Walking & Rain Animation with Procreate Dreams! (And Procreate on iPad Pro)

Hello everyone, welcome back to Cozy Tea. It's Rob here. How are you doing today? I hope you're doing great. I'm excited to bring you this walking animation that I made with Procreate Dreams. Let's get into it.
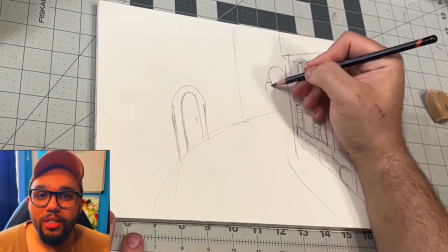(0:14)
So we're starting off here with the background art. I did make all of the backgrounds for this using Daniel Smith watercolors as well as 100% cotton-based paper.
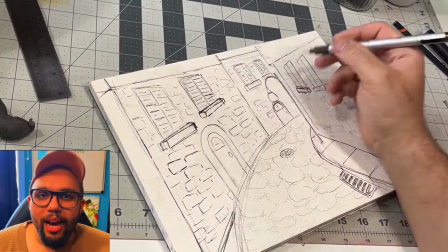(0:22)
So that is how this process goes.
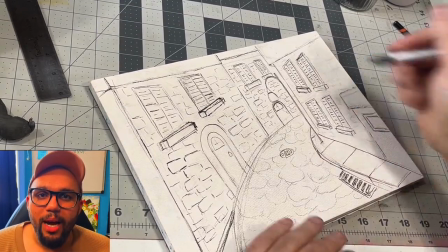(0:25)
I'm not going to show all three, but here's just a little bit of that work process so you can see how that went and then i'm going to show you the three final pieces
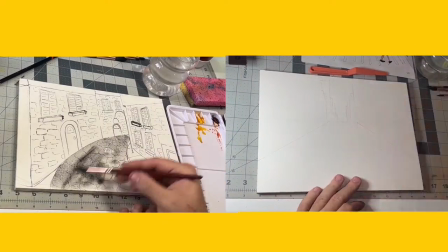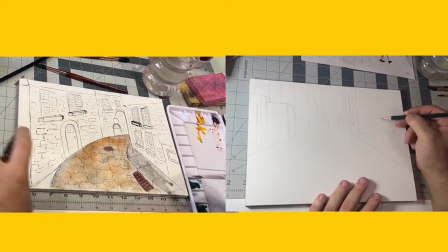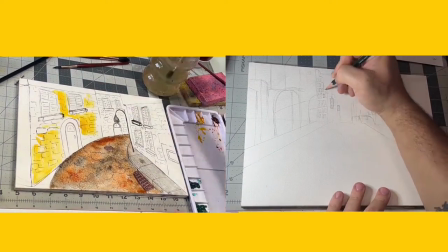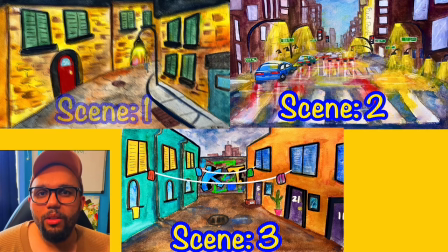(0:50)
you can see the three final pieces now we've got scenes one two and three the first one the character is going to be walking towards the camera and kind of in an aerial view it's an inspired european-esque alleyway if you will and then the second scene is a busy street with a
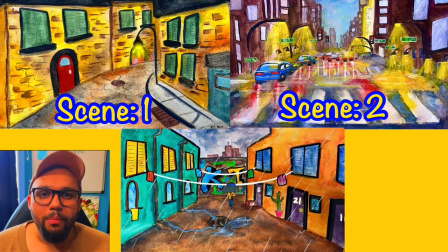(1:05)
crosswalk where they're going to be walking across the screen and the final one i'm going to mix the two i'm basically recycling the walk cycle for both of them they're going to walk towards and sideways into like a living quarters downtown area with the kt letters in the background of course because that
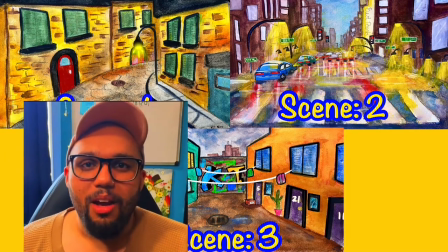(1:19)
that's how i creatively watermark my stuff you know uh no shame to any other watermarking though all watermarking is valid for the walking animations i did choose to do this in procreate the drawing app because they have all the tools available there so as i said in my previous video sometimes it's easier to do the frame by frame by itself and procreate and then drag those into Procreate Dreams to use.
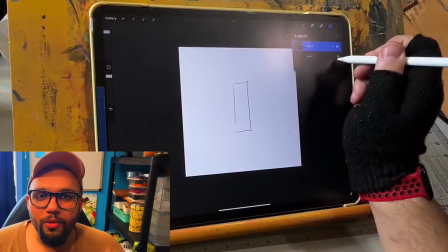(1:44)
The animation process, I'm starting with the walking forward animation. I'm keeping this super simple.
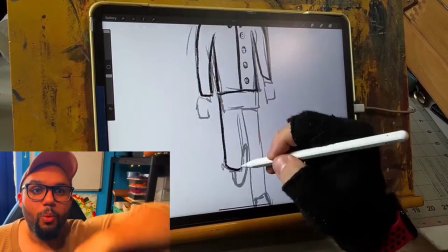(1:51)
So I got one leg up, the other one's down, and then by, oh, come on, oops.
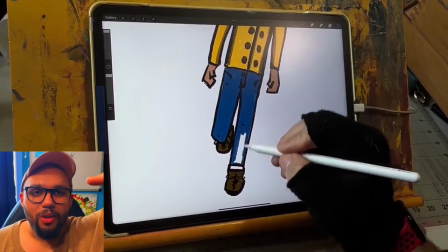(1:57)
So basically one foot up, one foot down, if you will, forgive me, and it's just gonna go back and forth real quick.
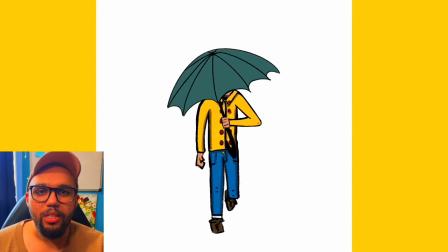(2:03)
He's also gonna be opening an umbrella halfway through that walk cycle towards the end of the screen. back.
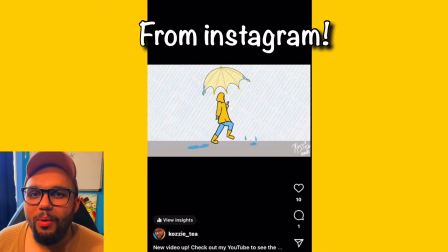(2:10)
I took that video down because I just didn't like it, but it would have been great to compare the two, unfortunately.
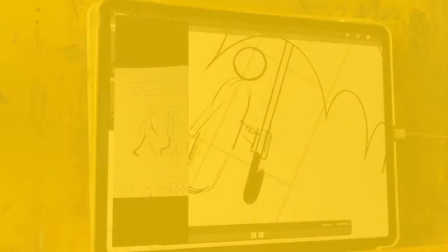(2:16)
I'm too eager to get rid of my flaws. The second walk animation is a sideways view.
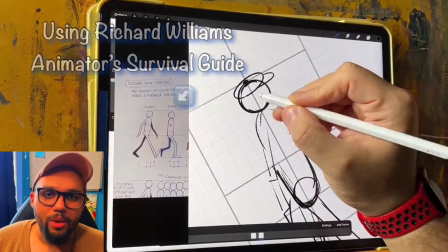(2:21)
They're going to be walking across the screen from the left to the right, so that is the angle and perspective that I am working from, and here I am just doing the sketch part,
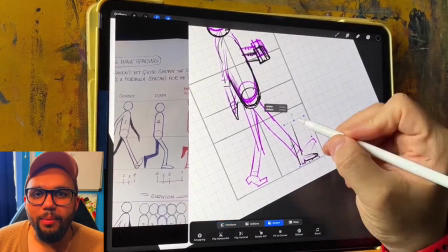(2:29)
and you can see me playing the sketch back just to see how the cycle's looking, and I'm going to trace over this part to make it a little bit crisper and clear.
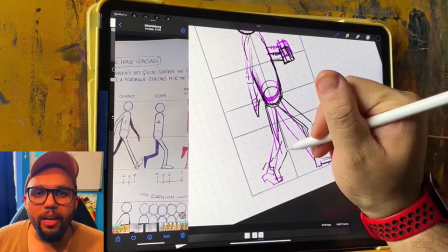(2:36)
From there, we're going to add color and make it all solidified.
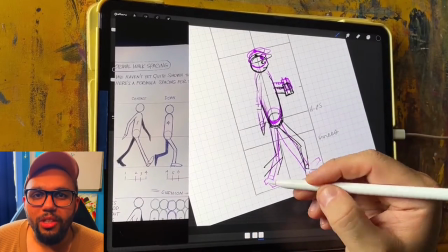(2:39)
I'm also going to add the umbrella, and then I'm going to position these frames so that it looks like there's a little bit of a bob motion as they walk,
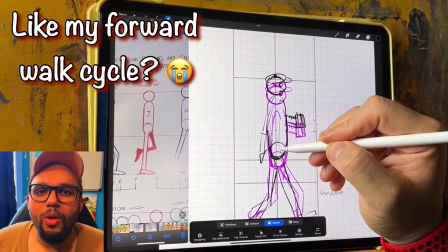(2:46)
because no one's like perfectly linear as they're walking. So we want to make sure we add some of that organicness into that walk cycle.
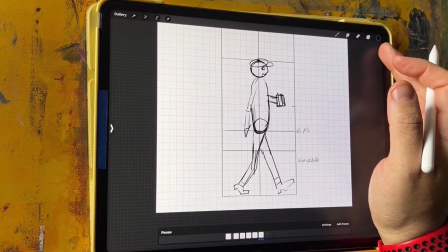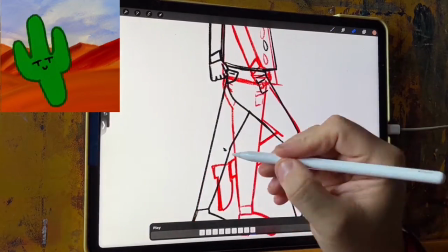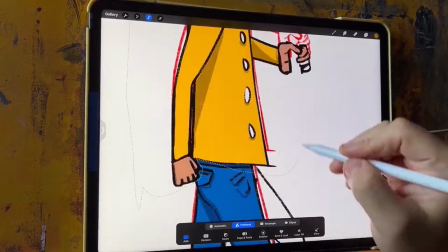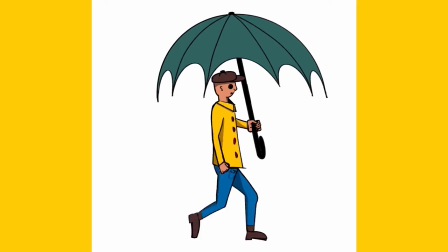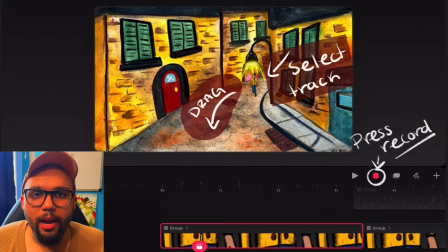(3:19)
For the perspective of the forward walk, I hit the record button, I selected the track, and then I moved the character forward onto the canvas.
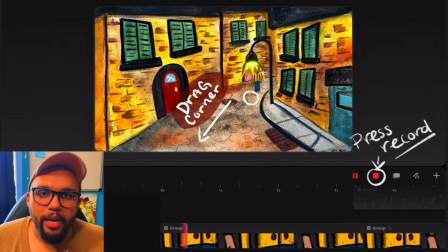(3:27)
Now, because the character's getting closer, they're obviously going to get bigger from the perspective. so I go back to the beginning of the track I select the bottom left of that and while it's moving out I also enlarge it so now we've got a recording of it moving forward as well as a
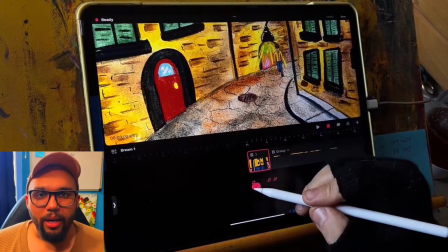(3:41)
recording of it getting bigger so it makes sense with the perspective.